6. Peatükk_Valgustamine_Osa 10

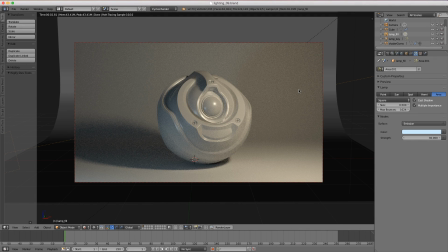(0:00)
The third component in the 3-point light setup is a backlight, or sometimes a rim light. And these two are a little different, but basically share the same purpose. And that is to separate our subject from the background. Whereas right now, without a backlight, the upper edge of our subject is very similar in color and value to the backdrop.
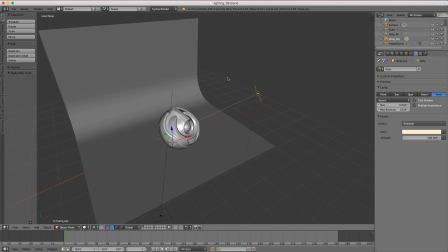(0:19)
And so to create this backlight, I'm simply going to, again, duplicate one of our existing area lights.
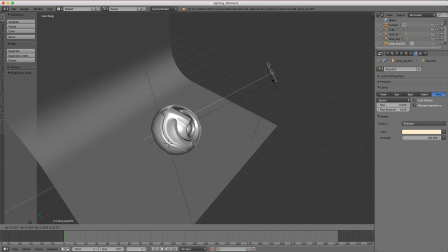(0:25)
So Shift D. And I'm going to hit RZ to rotate it in the Z-axis along the cursor until it's behind our subject,
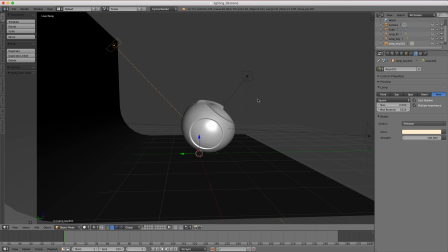(0:35)
pointing down at it. Maybe raise it up just a little bit more, something like that. And then rename this light lamp_back.
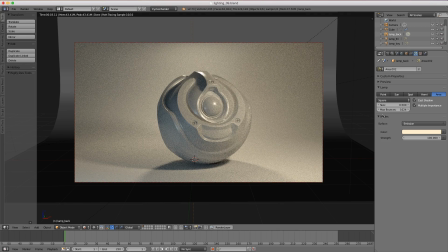(0:42)
And then let's see what it looks like in the rendered viewport. It's sharing the same warm color, so let's desaturate it entirely and leave it white for now. And now with this new light positioned in the back, we can see that the border of our subject is very distinct from the background.
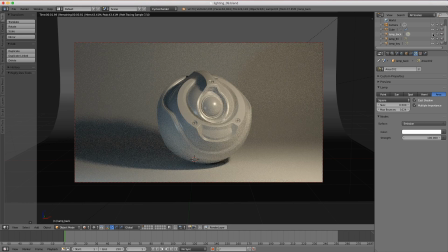(0:57)
Whereas before, if I turn the lamp off and then back on, the distinction comes from two things.
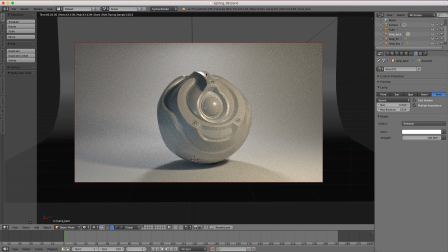(1:03)
Number one, there is a new specular highlight on top, these two very bright spots. But then also our background is being illuminated more, which makes it higher in value than the majority of our subject. And let's see what this backlight looks like by itself, turning off the fill and the key light.
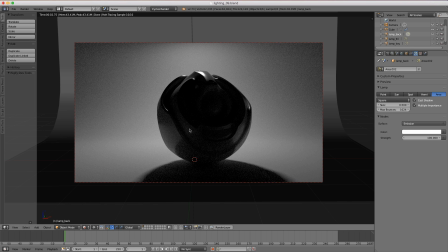(1:19)
Here you can really tell how much the background is being illuminated, while the subject is not being illuminated so much as it's gaining a new specular highlight on top.
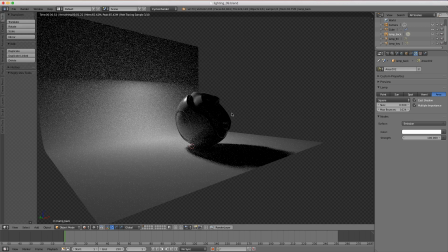(1:28)
So the backlight can be positioned in several different ways for different effects. Let's see what it looks like when it's rotated more above the subject.
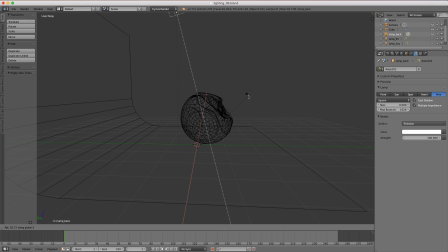(1:36)
Hit R and X to rotate in the X-axis around our cursor so it's more directly above the subject, and then maybe bring it down just a little bit.
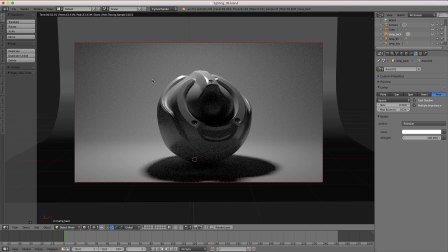(1:45)
Let's see what that looks like rendered. And see, now we're getting both illumination in the backdrop, but also illumination on this top edge of the subject. And maybe I'll rotate this a little bit back in X. There we go, something like that. That way it's still more of a backlight instead of an overhead light.
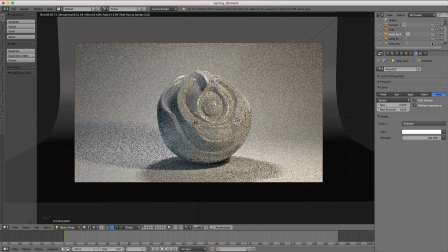(2:03)
And then when we bring back our fill and key light, we now have a well-rounded lighting setup. And so now for a rim light, I'm going to hide our backdrop geometry and turn off our lamp and fill.
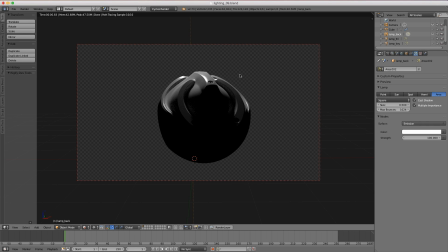(2:17)
And the purpose of a rim light is still to separate the subject from the background, but in a bolder way.
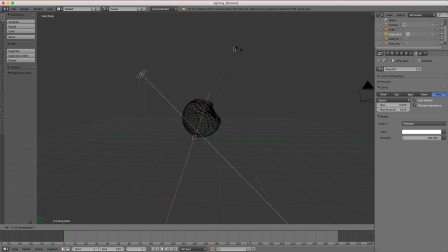(2:23)
And so for this, I want to rotate my light so that it's basically directly behind our subject.
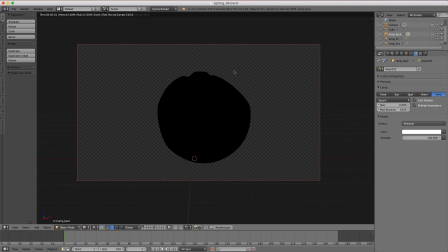(2:30)
Let's see what that looks like rendered. We don't really see any effect. However, if I increase the size, you can see that just the very edges of our subject begins to light up. And so the larger that I make this, the fuller our rim becomes around the subject, but the intensity starts to die down.
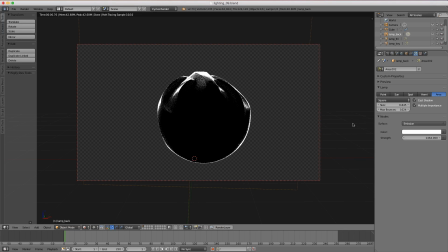(2:48)
So let's increase that intensity because with a rim light, we want a very stark contrast to separate it from the background.
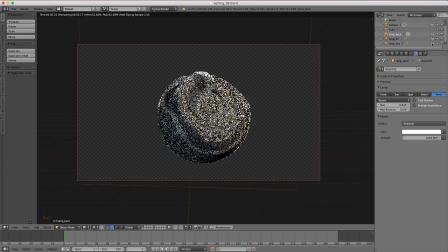(2:55)
And now if we re-enable the fill and the key light, we still have that well-rounded 3-point light setup, but with this kind of rim lighting contrast, we've left very little room for the subject to blend in with the background. And so you'll remember that I turned off our backdrop geometry.
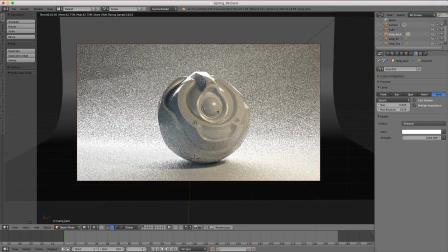(3:11)
And that's because it's very difficult to get a clean rim light whenever we have backdrop geometry like this.
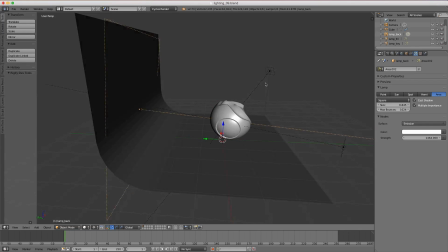(3:17)
As you can see, our light is intersecting with that geometry. And so a rim light works best when we're not confined by this type of studio setup.
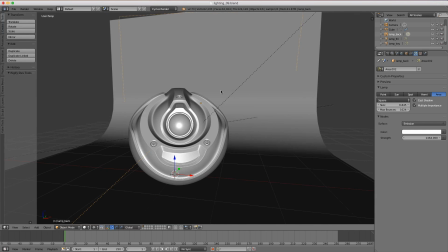(3:25)
So a lot of times you see this in character or bust renders. And so that is a foundational overview of 3-point lighting.
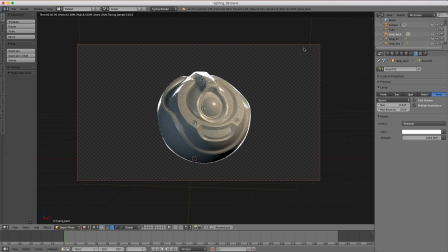(3:34)
But lighting is certainly an art form, so it's largely subjective. And as an artist, you're very free to experiment with lighting and use it to tell the story that you want to tell. But mastering the 3-point lighting setup is a good place to start.